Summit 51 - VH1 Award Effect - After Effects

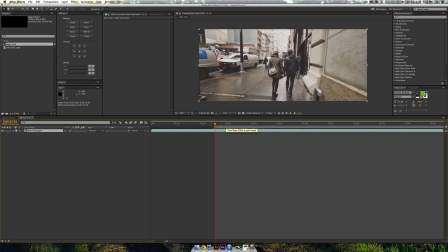4:02 So I'm going to go ahead and just set a marker for my work area with B and then another one for N and just trim this a little bit
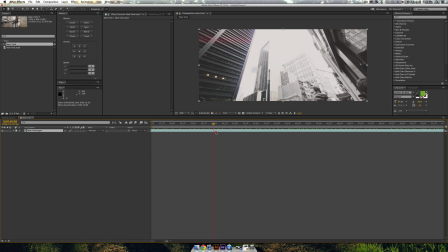4:09 smaller because we probably don't need three minutes of this footage so i'll find a kind of interesting spot i like um i don't know
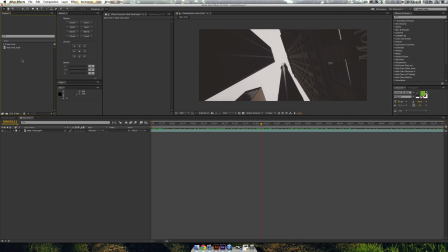4:17 really anything this would probably look pretty cool so let's go ahead and import our illustrator thing we made so i got the vh1 something i'm going to import it as a composition and retain layer sizes awesome and as you can see it's all split up i'm going to go ahead and just copy
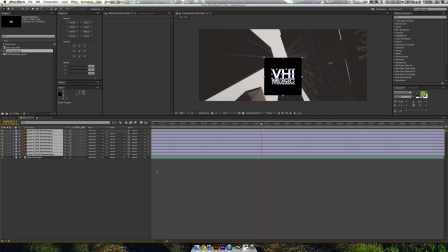4:32 these layers and paste them into my new york layer and it might actually have to lift this up because
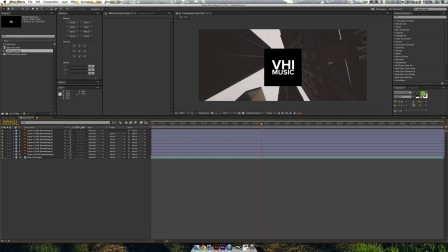4:38 it's in that weird 820 resolution so as you can see we're already starting to get a kind of cool effect so now what we're going to want to do is the trick of this whole effect is actually using a different kind of keyframe that i don't think i've talked
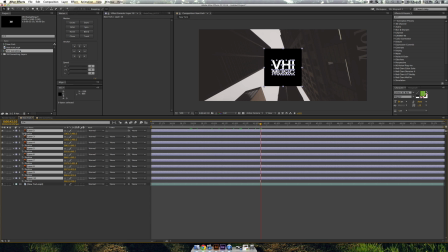4:52 about it before and this is actually called a hold keyframe and so what a hold keyframe does if i set a position keyframe and
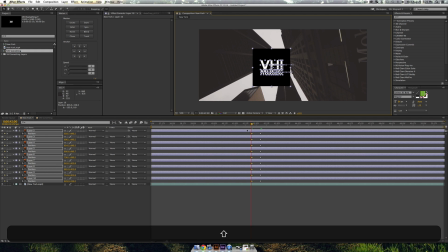5:00 then go back in time and just set another one we get an interpolation between these two keyframes as you can see it slides over.
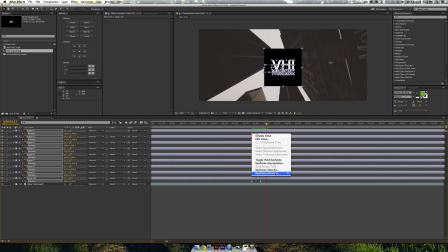5:07 So what you can do is you can right click these and go down to keyframe assistant or keyframe interpolation and your temporal interpolation and you want to set it to a hold keyframe. So for me I'm going to go and just use my little motion script. You don't need it and if you just drag it down to zero it'll set it to hold keyframe automatically.
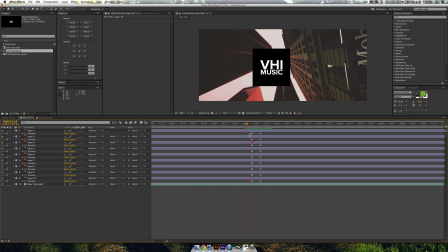5:26 So what this does is now it's going to jump between those two states and so this is what goes ahead and gives you that nice glitchy looking effect so the first thing I'm going to do is go ahead and lock this New York layer just so we can't click it and can't mess
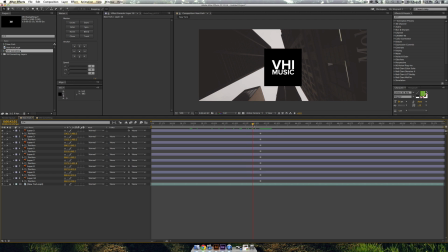5:40 up this beautiful footage this random dude shot that is well yeah so anyway let's go ahead and just start by also setting a
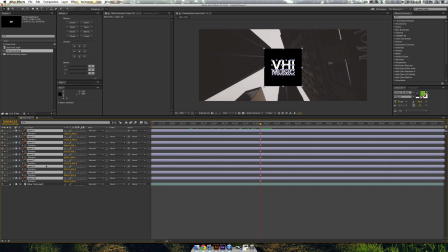5:49 scale keyframe on all this stuff I didn't bother naming the layers it'll be pretty self-explanatory so if I press s to bring up my scale I'll just set another keyframe and you can right click and go to your keyframe assistant and set a hold keyframe or if you have the motion script just drag it down to zero
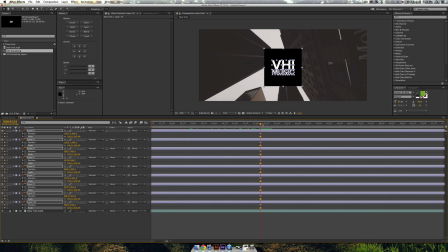6:04 and set a hold keyframe as well so if i press u we got all these wonderful hold keyframes and nothing's happening so let's go ahead and make some stuff happen so this bottom layer looks like it is the black square behind our text i'm going to go ahead and unclick our constrained proportions and
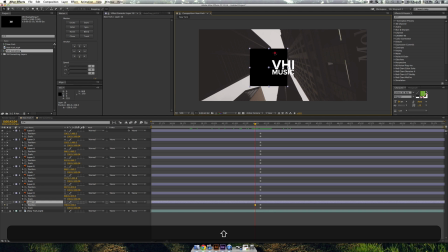6:21 the trick of this effect is well really nothing all you do is you just randomly move around these objects and the scale of objects so you can set a keyframe you can go back in time a little bit and this is kind of fun because you can get really creative and you can kind
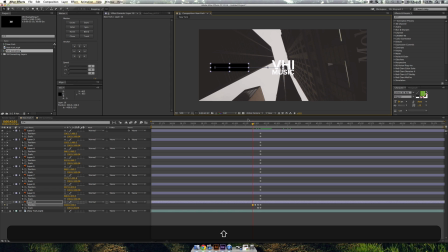6:37 of create like some abstract designs and so I'm going to go ahead and just keep moving around here with no rhyme or
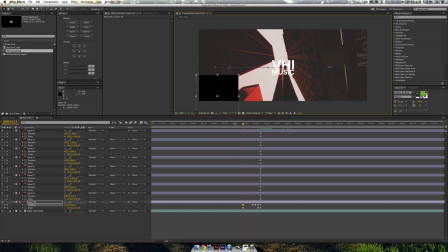6:44 reason kind of try to keep a nice abstract look or something
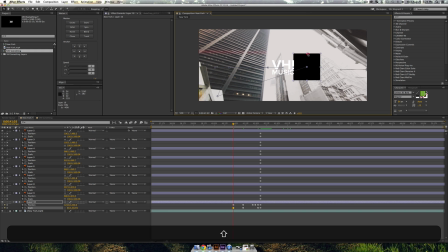6:49 I don't know keep some kind of format but it doesn't have
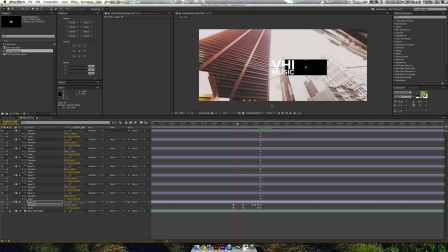6:53 to be anything in particular because that's what that's what makes it look so cool um
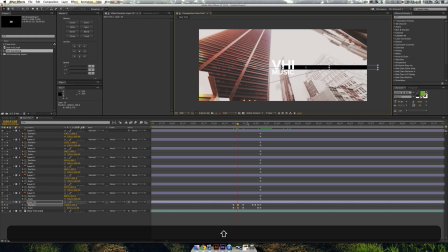6:58 it's like very free form very new york and very city ask i guess i
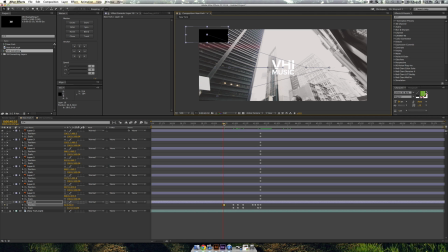7:02 don't know i'm running out of words here today uh so anyway now when i play this back you'll see that it's kind of going to jump around to all these different
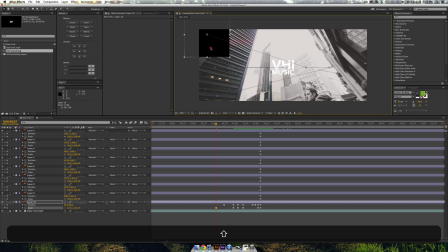7:09 states and it kind of is starting to look interesting so we'll just do a couple other quick uh little key frames here
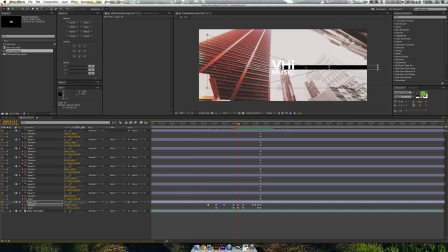7:16 and and then just drag it off the frame at any point and that just means it's always going to be off the frame so as you can see it's going to jump around the
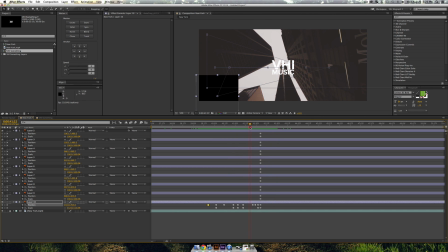7:22 screen um very weird and and go through all these different little like sizes and scales and kind of look
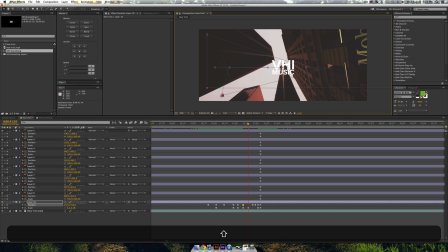7:29 um fun and cool i guess maybe i'll make this um yeah so you can just hold shift to scale up proportionally if you want and you can
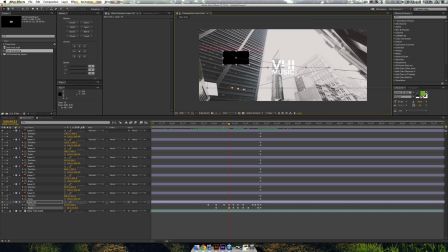7:38 also start throwing in some rotation um if you are feeling crazy and you want to do that but it's totally not necessary um but rotation obviously
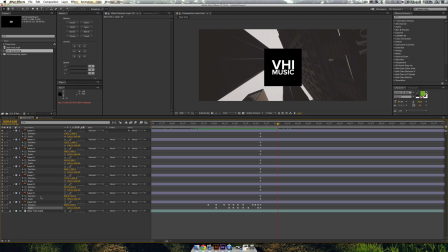7:46 would just add more intricate stuff to your animation so let's go ahead and lock this back layer so now we can only click the top text layers so as you can see we're going back in time and we got this oh well now this little block is just too small so let me